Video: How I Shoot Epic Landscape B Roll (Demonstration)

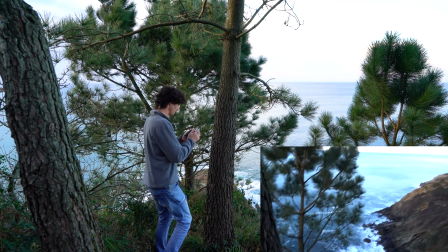(4:07)
But as soon as I put, for example, this tree in the foreground, you know, maybe it's slightly blurred out,
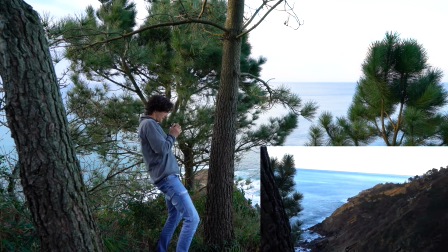(4:13)
maybe not, but as soon as I do something like that, it gives the shot a slight depth.
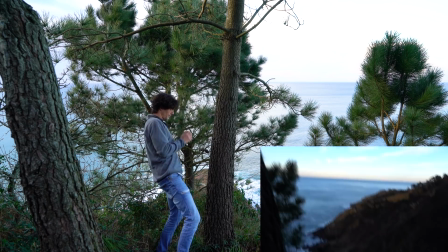(4:18)
And this really links to the next point that I'm just about to get onto. I'll give you another example here.
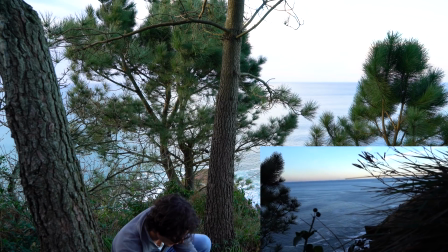(4:22)
So what I can do with these leaves right here is kind of use them as something to be in the foreground as well.
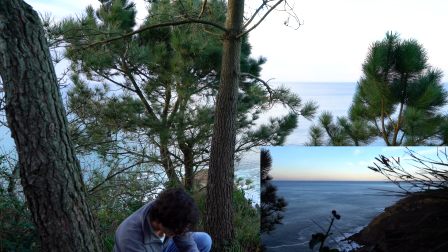(4:28)
And then you can see the background very clearly from there. And it kind of gives this feeling of, oh, I'm actually here.
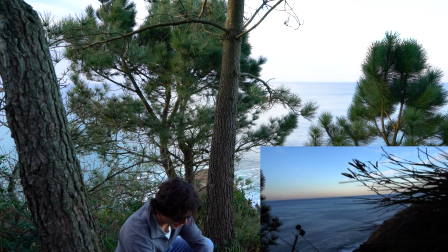(4:34)
As soon as you include foreground elements, it kind of feels like, oh, I'm actually here watching this view, because there are things in the foreground in front of my viewpoint, and there's the background. It kind of puts the people in this viewpoint. It kind of puts them in your shoes as the filmmaker, rather than just showing them a background. Point number 3 is using movement. Now this links to the foreground element really easily, because you can play with the movement between the foreground and the background. And this is where I'm going to start my demonstration. So for example, I can have these pine leaves here.
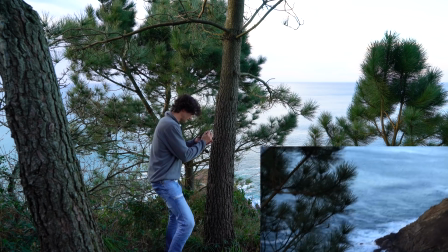(5:07)
I really want to draw the viewer's attention to these. So what I can do is maybe use 3 elements.
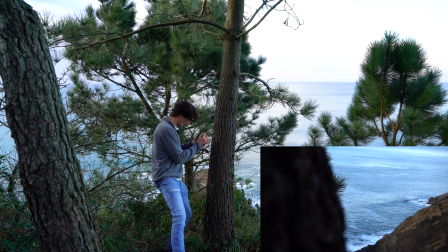(5:13)
I've got the tree trunk in the foreground, and then I'm focused on the pine leaves,
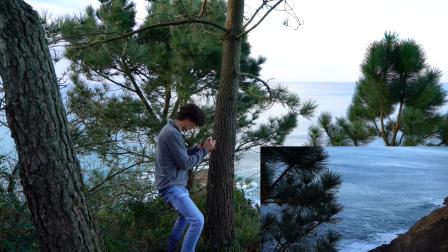(5:18)
but then the pine leaves become the foreground, and then you've got the sea going on in the background there. So all of a sudden, by moving left to right, using the foreground and background, we've got a really nice shot.
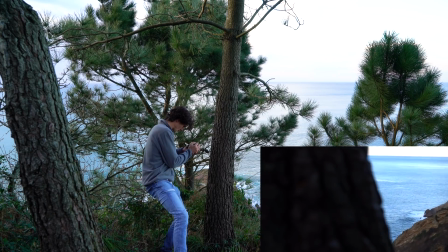(5:31)
Maybe it's kind of a reveal shot as well. I don't want to play with the exposure too much. And we're revealing out from the tree.
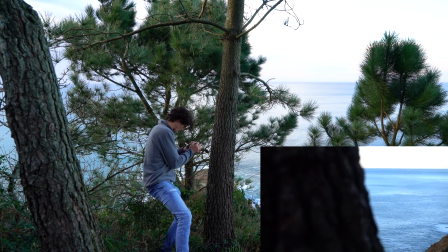(5:39)
Make sure the horizons are straight. We're revealing out from the tree to the leaves.
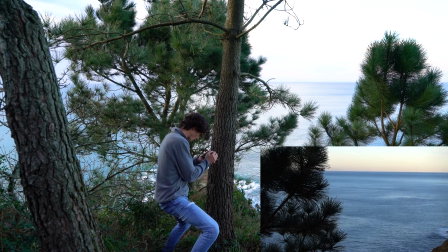(5:47)
And that's a really nice shot, including 2 elements, both the leaves and that really nice sunset that I wanted to draw the audience's attention to when I was breathing this scene all in.
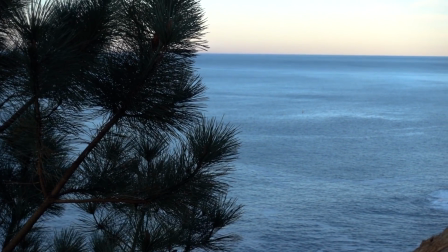So this brings us on to point number 4, which is linking your shots together.
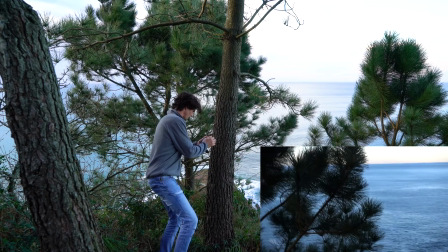(6:10)
And that's exactly what I just did. So we've got this shot that I just showed you guys of the pine needles and then the sunset. That links the pine needles to the sunset, which gives me a very nice excuse to get another shot, maybe just of the sunset that I can link together.
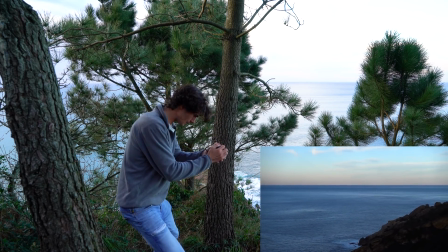(6:26)
Just giving the audience a complete, just flat shot there.
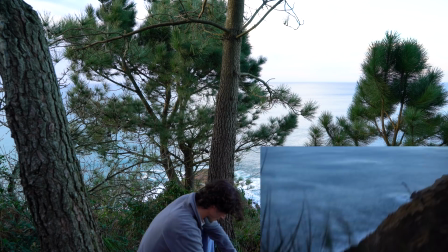(6:32)
What I can also do is go down here, get some of this grass, as I talked about before, in the foreground whilst we're showing this sunset here.
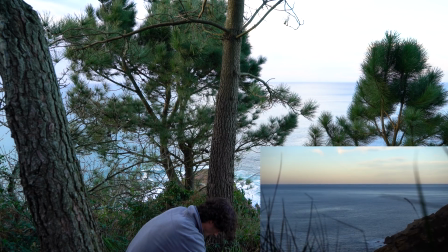(6:41)
That to me is a nice shot because right in the middle there isn't any grass. So it kind of draws the audience's eye to the middle.
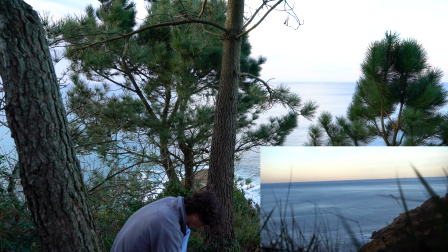(6:49)
And maybe I could try and experiment with like moving, almost as if I'm like moving through the grass.
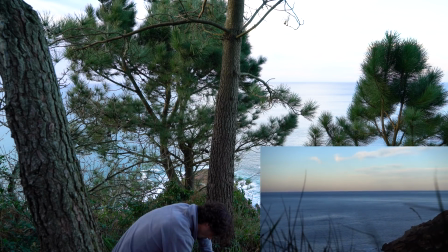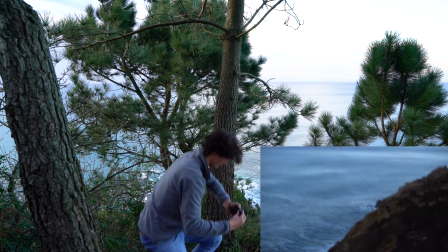(7:02)
Try not to fall off the edge of the cliff there. All right, what more have we got? We said we wanted to draw attention to the waves smashing on the rocks here as well.
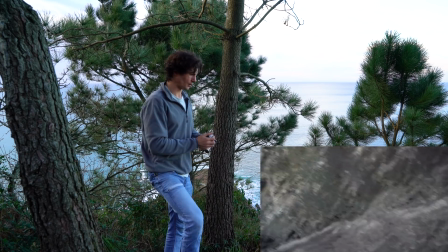(7:13)
What I like to do here, especially with wave shots, I don't know why, but I like to try and make them a bit trippy.
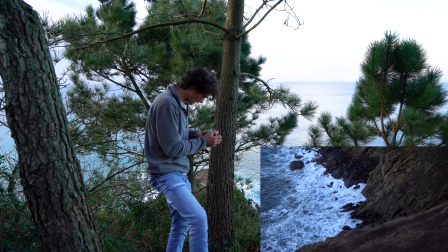(7:20)
So I really like, maybe I saw it in a film once, I don't know.
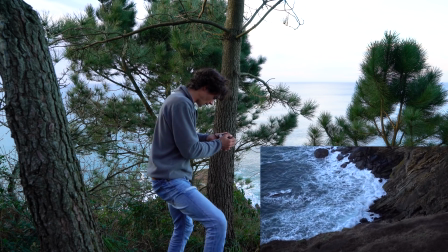(7:24)
But I really like to kind of, as the wave crashes, move the camera around.
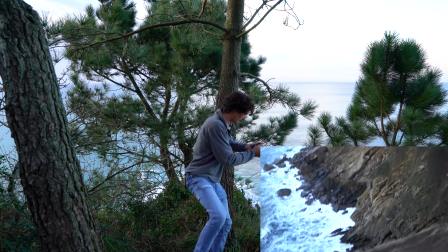(7:30)
And I might put this one in slow motion as well to kind of make it a bit more trippy. And just kind of move it around.
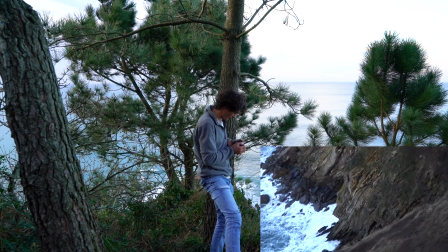(7:41)
Boom, that looks nice. Really, really cool. Wait for another wave. Maybe I'll get some foreground going on as well.
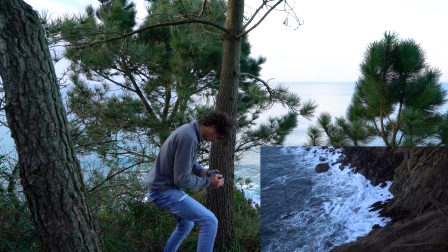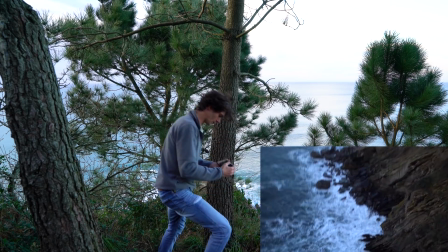(7:54)
That'll look really, really nice, I think.
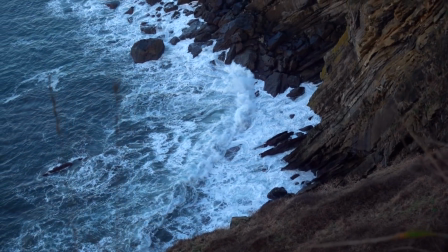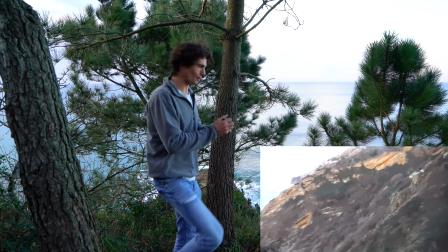(8:02)
And then the final thing, I'm gonna see if I can get these birds. This is where I wish I had a longer lens, but the birds are flying right now.
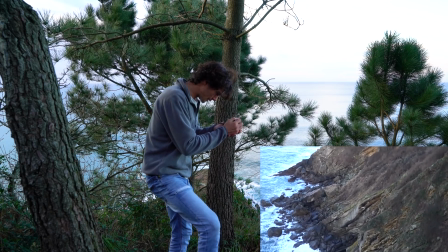(8:10)
And usually, even if a bird's right in the distance, if you follow it and keep it right in the middle of the frame,
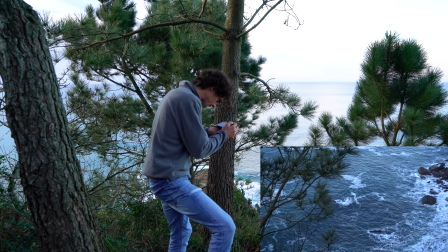(8:16)
it will attract the audience's attention to it. As long as you're really kind of tracking it.
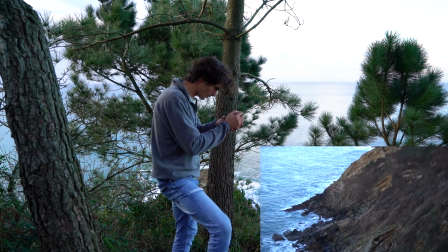(8:23)
It doesn't matter if you're kind of zoomed out like I am right now. As long as you find one really to put in the middle of the frame.
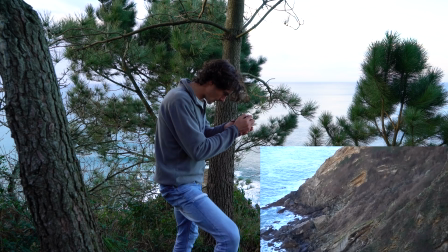(8:30)
Look, I got one there. And you follow its movement. That will usually be enough to kind of get the audience's attention on it.
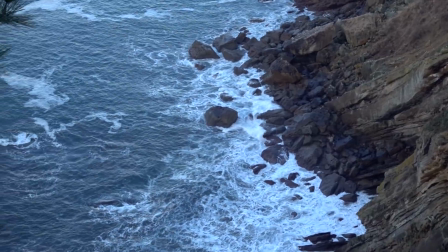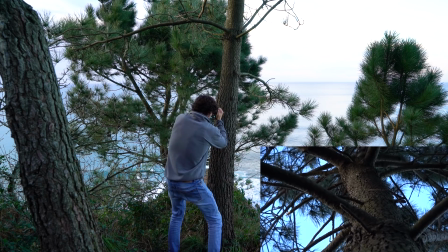(8:45)
The light's catching this tree here pretty nice too. I've already got the shots of the pine leaves, so this might be a good one to link to that.
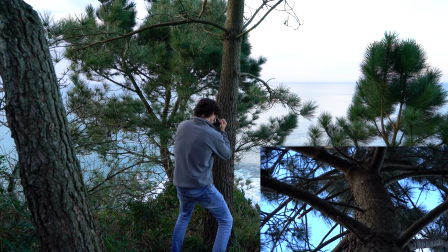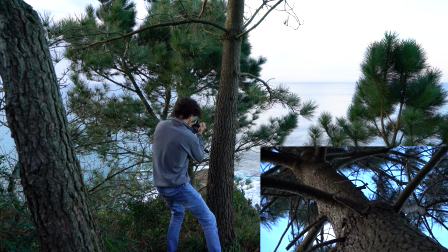(8:59)
I don't really know what that camera movement was right then. It was kind of a twisty left to right.
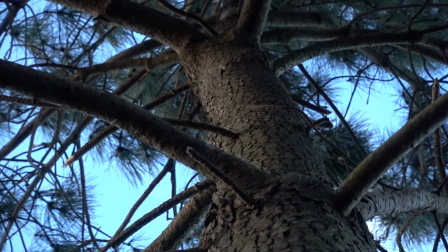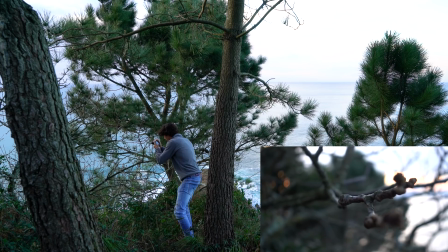(9:10)
These shots with a low aperture and a low depth of field really make it seem like you're kind of touching it.
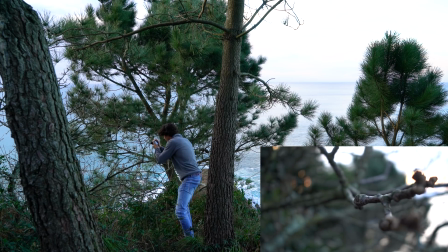(9:16)
It kind of gives all the texture.
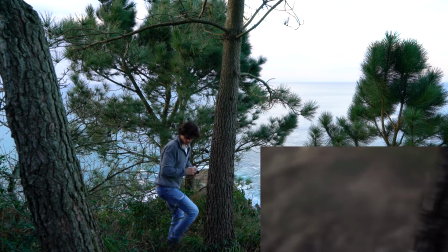(9:22)
Just seen 2 birds flying over here.
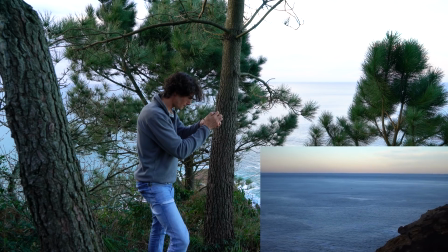That might be enough. Beautiful. All right, so when we edit all those shots together, what we'll get, hopefully, is something that really makes you feel like you've been here on this cliffside with me. That's the ideal. That's what you want to give to your audience as a filmmaker. You want to show them exactly what your experience of this is through your films. So here are the shots all together.
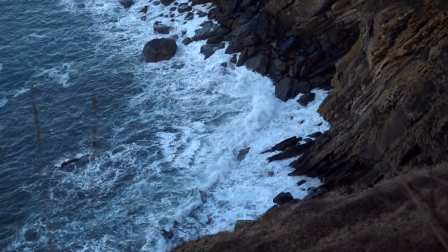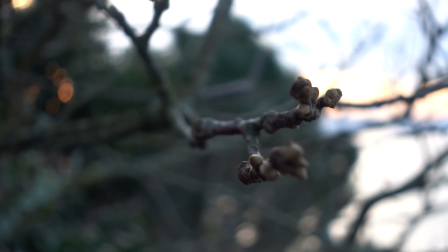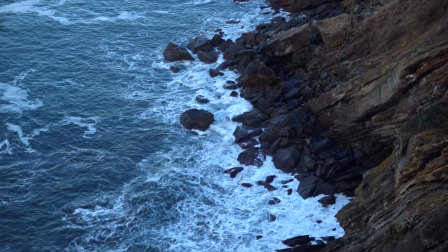right, guys, I hope you enjoyed that one. As I said, the gear list is in the description below. Go ahead and download that if you want the list of gear, as well as tips and tricks to help you out on your filmmaking journey as you progress from beginner to pro. I'll see you in the next video. Make sure you like, subscribe, leave a comment, share this with your loved ones, and I'll see you next time. Keep filming. Bye-bye.